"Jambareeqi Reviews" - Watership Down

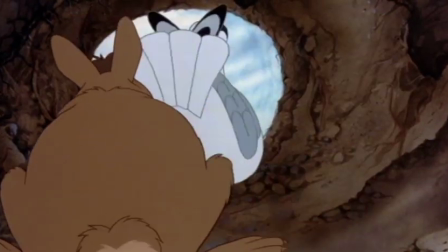[8:22]
This adds dimension to his character because we know that there's a sensitive rabbit underneath his hard exterior.
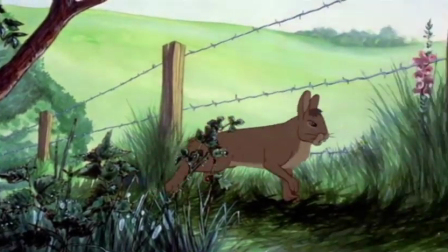[8:29]
However, unlike Fiverr, he doesn't spend the whole movie in a state of panic.
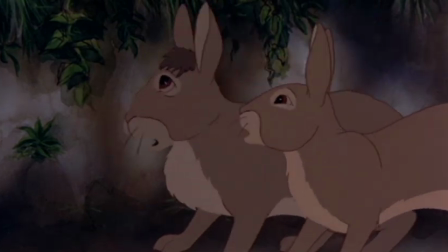[8:34]
His encounter with danger does make him more open to expose his fear, but he still has enough guts to risk his life to protect others.
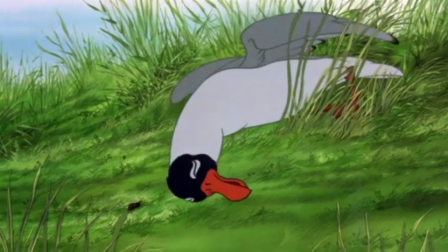[8:42]
Then there's Kiha, an injured bird who is restored back to health by Hazel and his warren.
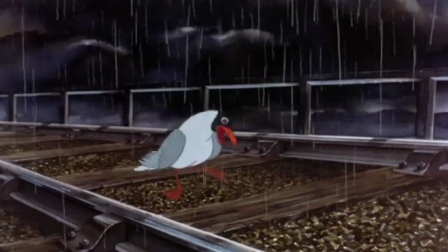[8:48]
Kiha is a perfect addition to the film because he provides comic relief, which helps soften the dark content and harsh spirit of the film.
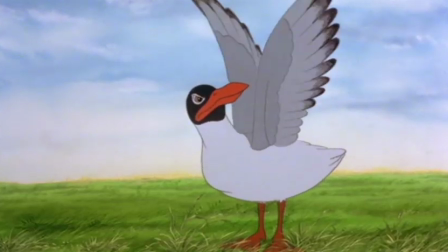[8:56]
He's optimistic, goofy, energetic, and very funny because he's so hilariously silly.
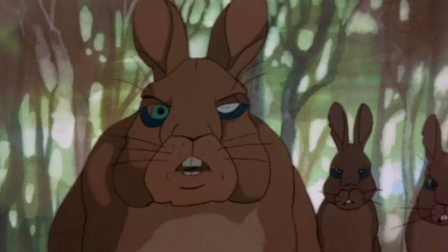[9:03]
The film's main antagonist, General Woundwort, is a manipulative, threatening, intimidating, violent, and cruel villain.
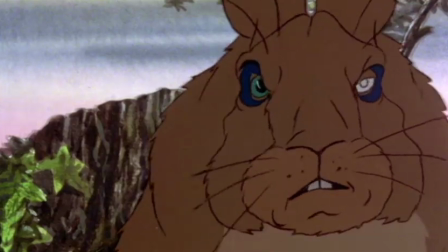[9:12]
He's the kind of bad guy that you love to hate. You know, the kind you want to boo and hiss at whenever you see him.
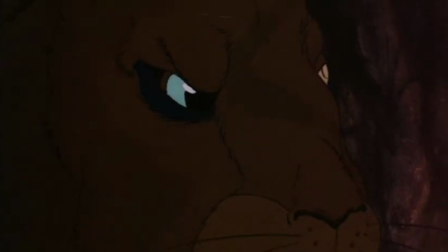[9:18]
He's spiteful and despicable, but he also has a terrifying scream presence.
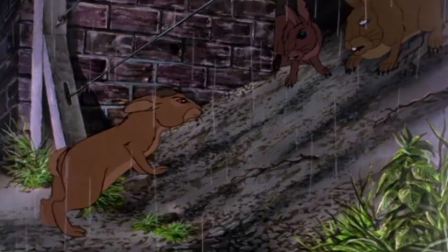[9:23]
Unlike most traditional animated villains, the general's motive is to protect his power, not to gain power.
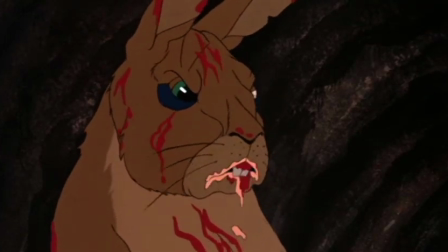[9:30]
What makes him scary is that we can tell how far he will go to retain his authority.
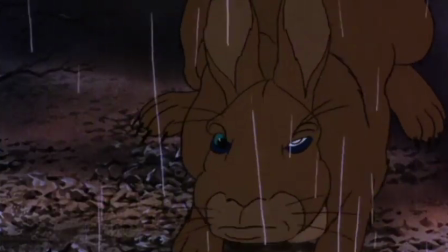[9:35]
He will shed blood and humiliate rabbits in order to stay in his position of power.
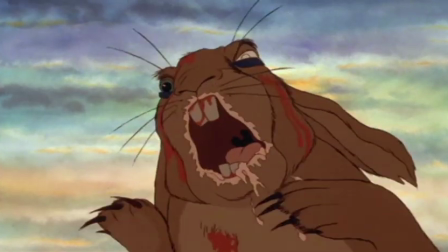[9:40]
That's very frightening.
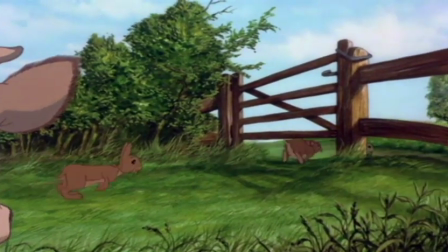[9:45]
I'll be honest and admit that I thought that the animation isn't as impressive as I remembered it to be.
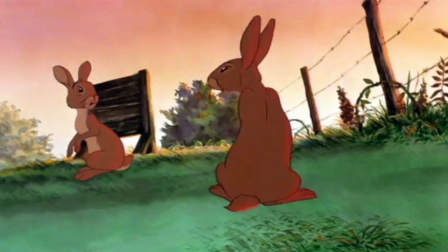[9:51]
In my head, I recalled it being far more fluid and detailed than it really is.
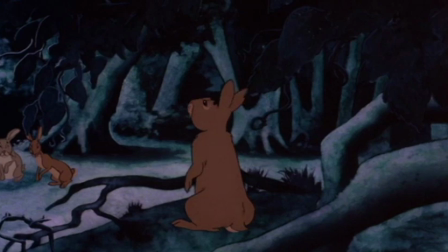[9:56]
However, that's not to say that the animation for Watership Down is bad.
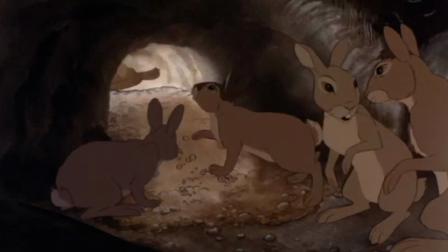[10:01]
No way, not at all, I am not saying that. I think that it's a pretty damn good effort.
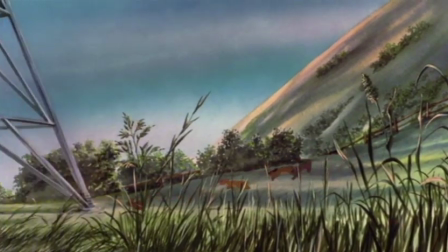[10:07]
Expressions are readable, the animal's body movements are realistic, and each character has their own unique physical personality.
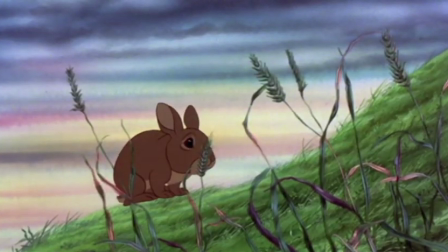[10:14]
It's just disappointed me that it's not as fluid and gorgeous as I remember.
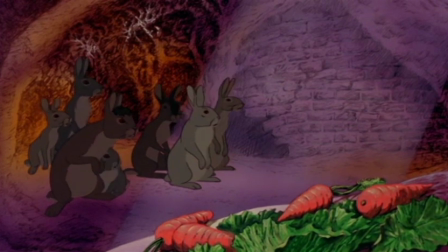[10:19]
I shouldn't complain that the animation doesn't look like it does in my memories though,
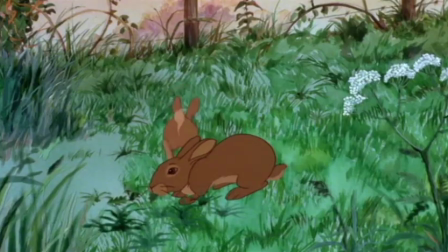[10:23]
it's already pretty outstanding in terms of personality, body movement, and emotion.
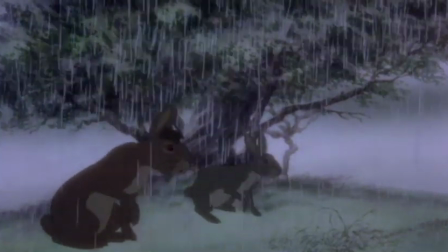[10:31]
The voice acting for this movie is outstanding thanks to a brilliant voice cast.
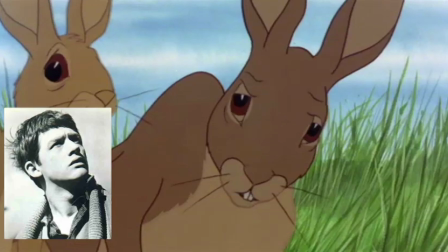[10:36]
John Hurt, from The Elephant Man, provides the voice of Hazel, and I believe that he's perfect.
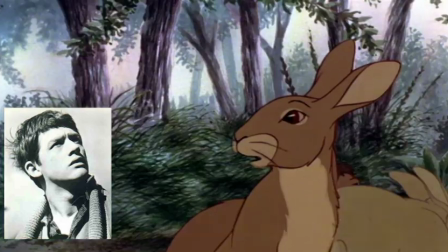[10:43]
He gives Hazel a soft and calm voice that also manages to convey a convincing level of confidence.
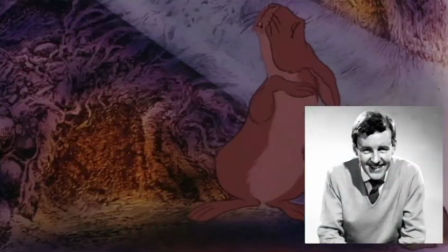[10:49]
Then there's Richard Briers as Fiver. Briers gives Fiver a timid voice that's well suited for his fragile character.
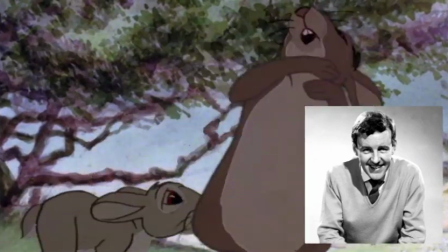[10:57]
Briers is best known for narrating the classic British cartoon Rhubarb,
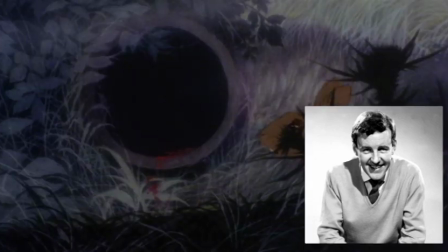[11:01]
so he had some experience in voice acting prior to the production of Watership Down.
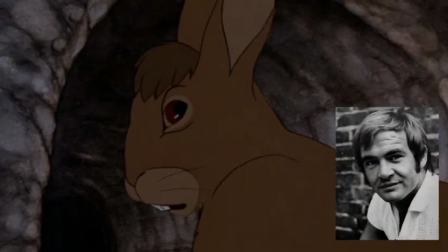[11:06]
Bigwig is voiced by Michael Graham Cox.
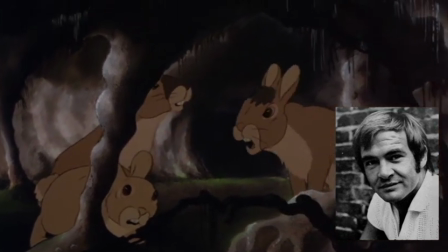[11:09]
Cox gives his character a stern and tenacious voice, but he doesn't make Bigwig sound like a brute.
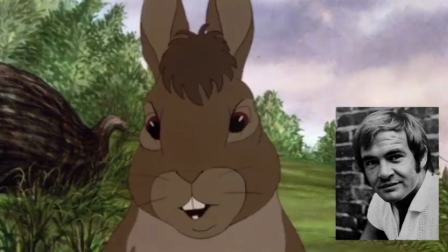[11:15]
By performing his lines with a variety of suitable emotions, Cox makes Bigwig sound emotionally and physically strong.
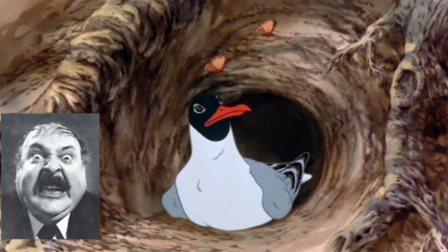[11:23]
The comic actor Zero Mostel lends his chords to the character of Kiha.
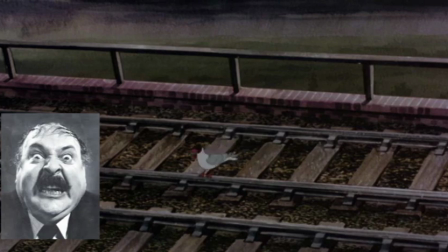[11:29]
While Mostel may sound over the top and ridiculous in the role of Kiha,
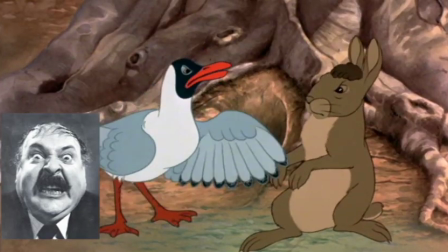[11:33]
his performance is well suited for the part because he's supposed to be the film's comic relief.
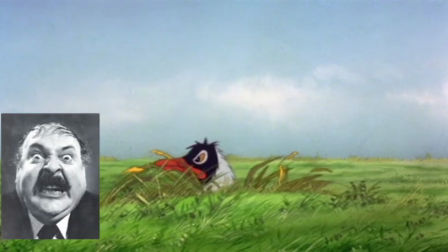[11:38]
My only problem is that Mostel has a habit of barking his lines, which makes some of his dialogue hard to understand.
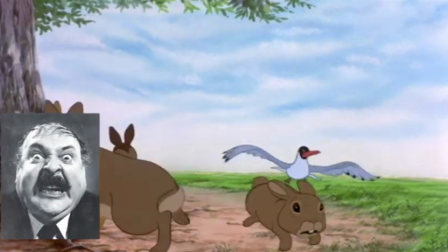[11:47]
However, it's Mostel's wacky delivery that makes Kiha sound as funny as he is.
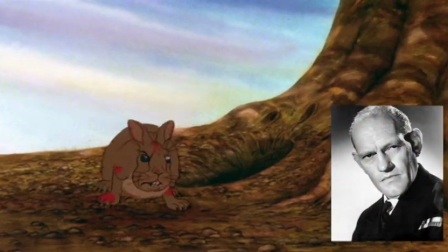[11:52]
Harry Andrews voices the villainous General Woundwort, and he does a fantastic job at it.
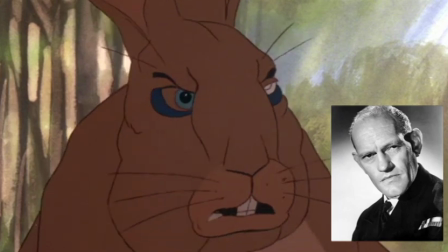[11:58]
He sounds aggressive, vile, and nasty. Andrews gives his character a threatening tone that makes him sound effectively scary.
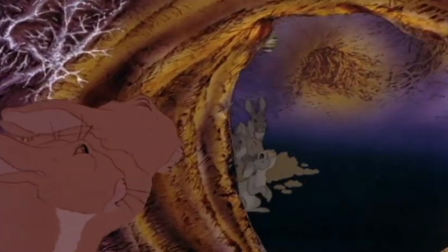[12:08]
The original music score for this film was made by television composer Angela Morley.
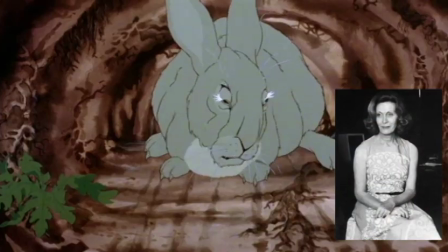[12:14]
Her original music for every scene sounds wonderful.
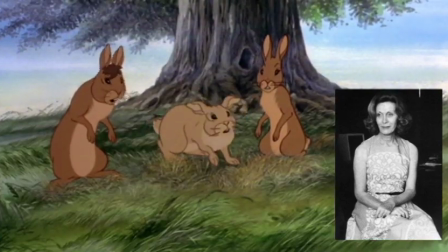[12:18]
She manages to intensify the emotions, thrills, and action on screen thanks to the majesty and sensitivity of her compositions.
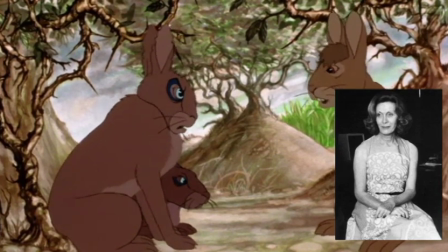[12:26]
When a scene needs to sound tense, she gives it her best effort by generating scary orchestral pieces.